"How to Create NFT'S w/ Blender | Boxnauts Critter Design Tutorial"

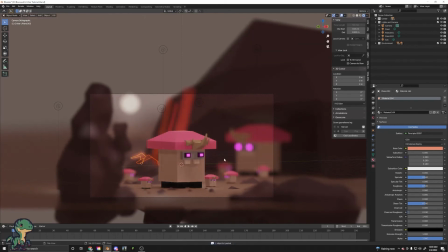2001s
So I'm going to take my two plants, my two little leaves, control join,
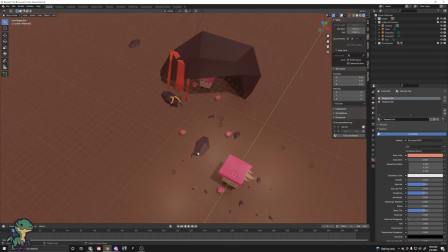2008s
and then I'm going to start to place them kind of in my scene. Same thing. I'm going to make 3, and then I'm going to start to rotate them around.
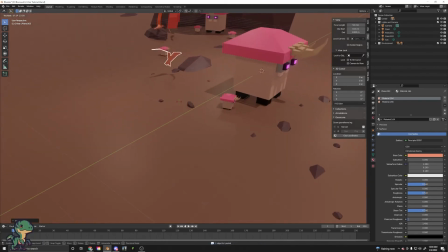2016s
And very quickly, I have a small little space with some plants in it.
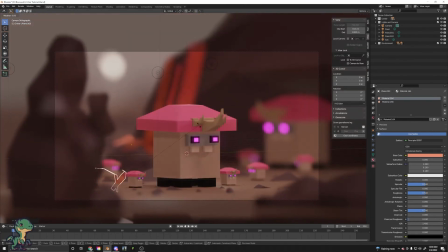2022s
So I'm going to go here, make it kind of small. We zoom it up.
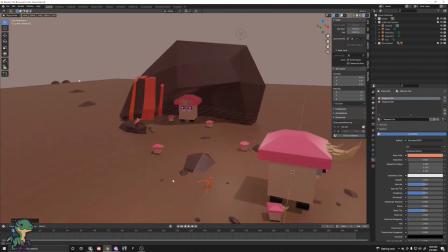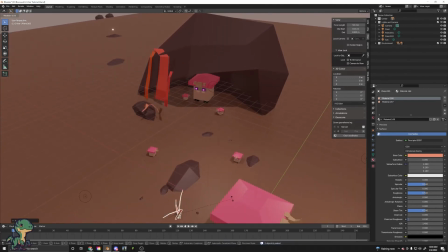2039s
Let's make them a little bit more dense, like a prairie. Yeah, there we go.
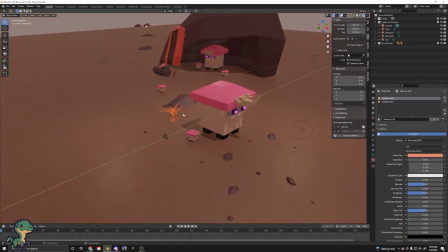2049s
Got that one. Let's look at the other one. We'll control J. Let's look at it through our camera.
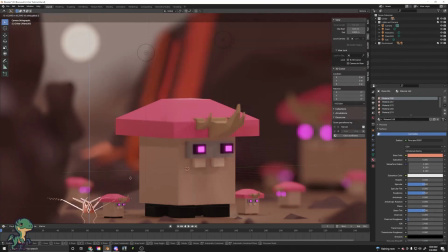2054s
It's pretty good. Let's lower it down a little bit.
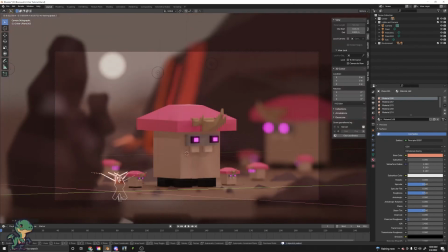2060s
This is good. This is good. So now we'll take this and I'll begin to just place it throughout the scene. And different variations too. So back here, I'll make it pretty big.
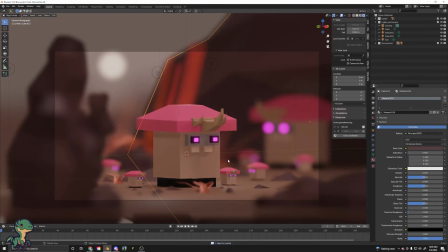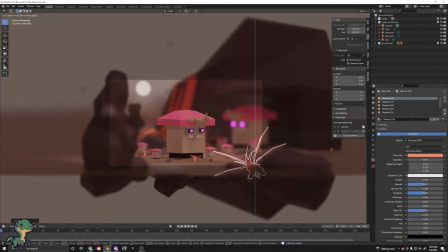It's just always important to kind of add these little factors.
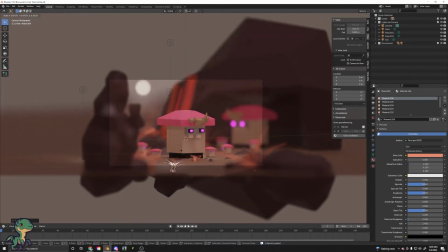2097s
It just shows life in your renderings, and the diversity of the life that you're trying to convey as well.
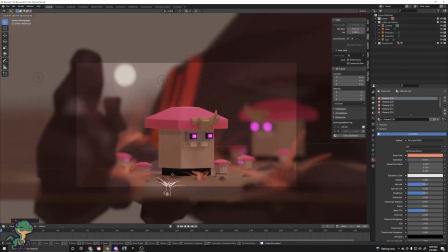2105s
So, and look also how much depth has just been added now by adding just all these small little elements, and they're just little handmade elements, and I'm just kind of placing them around into really kind of how I want to guide the eye throughout the piece.
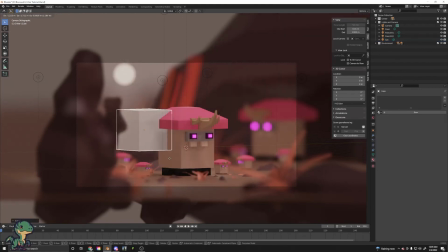2121s
And then kind of the final touch, I like to add these little glowing cubes kind of throughout the rendering as well. So I'll kind of put that into the ground. Push this over here. This.
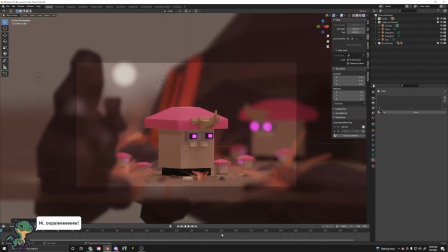2139s
Face cam. I'm doing a YouTube video right now. I'm recording a YouTube video.
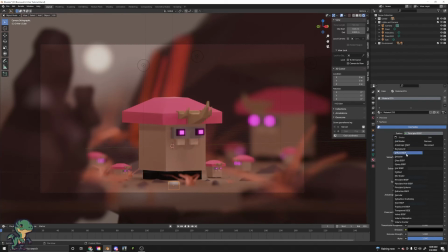2146s
And so I'll turn this, make this emission. I'll go and click emission and I'll set it to 4 like I do with everything else. And I will click out of that. And I'll just double tap R to rotate it around.
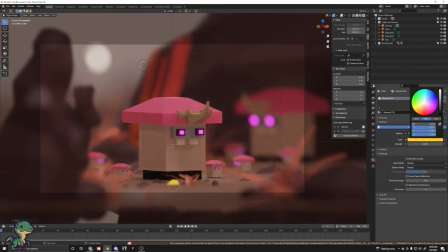2162s
And like I said, I kind of wanted to match the environment. It's kind of got this orange glow. So maybe on the other end of the spectrum, maybe this is the super powerful mineral that's kind of in everything that kind of, as it slowly degrades and filters through the nature, it turns to this brown and this orange,
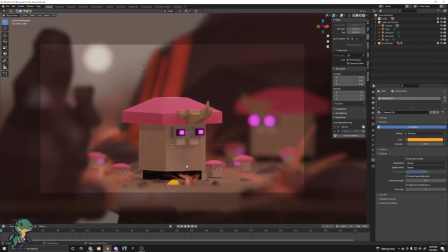2179s
but it really starts as this yellow. And then when the creatures eat it and it mutates with them, it kind of gets to this pink. So this is how we kind of achieve the kind of the color family and the explanation of its whole environment. So
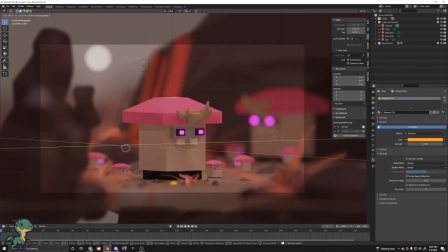2196s
just gonna place these little glows kind of throughout the scene. Just adds a little bit more color, a little bit more information about the environment, might tell you a thing or two.
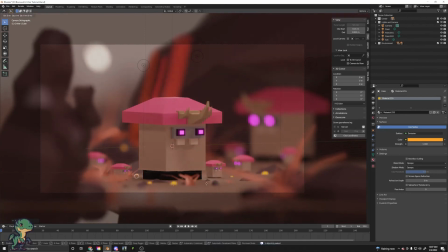2216s
And most times I would just use a particle effect, but if I'm just using a little tiny small render here and I'd like to just kind of show some things off, or just very quickly, this is kind of how I would do this. Make sure I'm kind of putting this in the rock here.
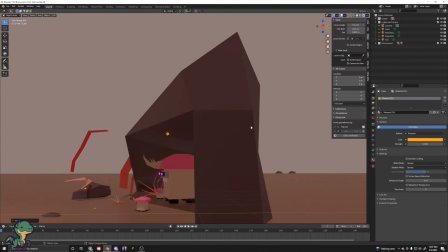2234s
It'd be nice to have them up into the cave.
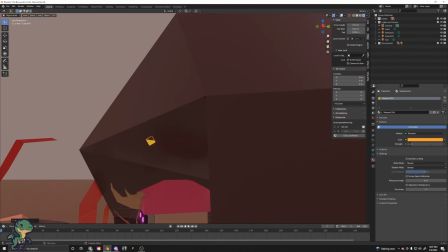2241s
And I've got them on 4.
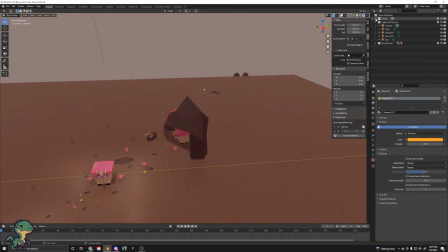2248s
Let's see here, I've got this in the critter.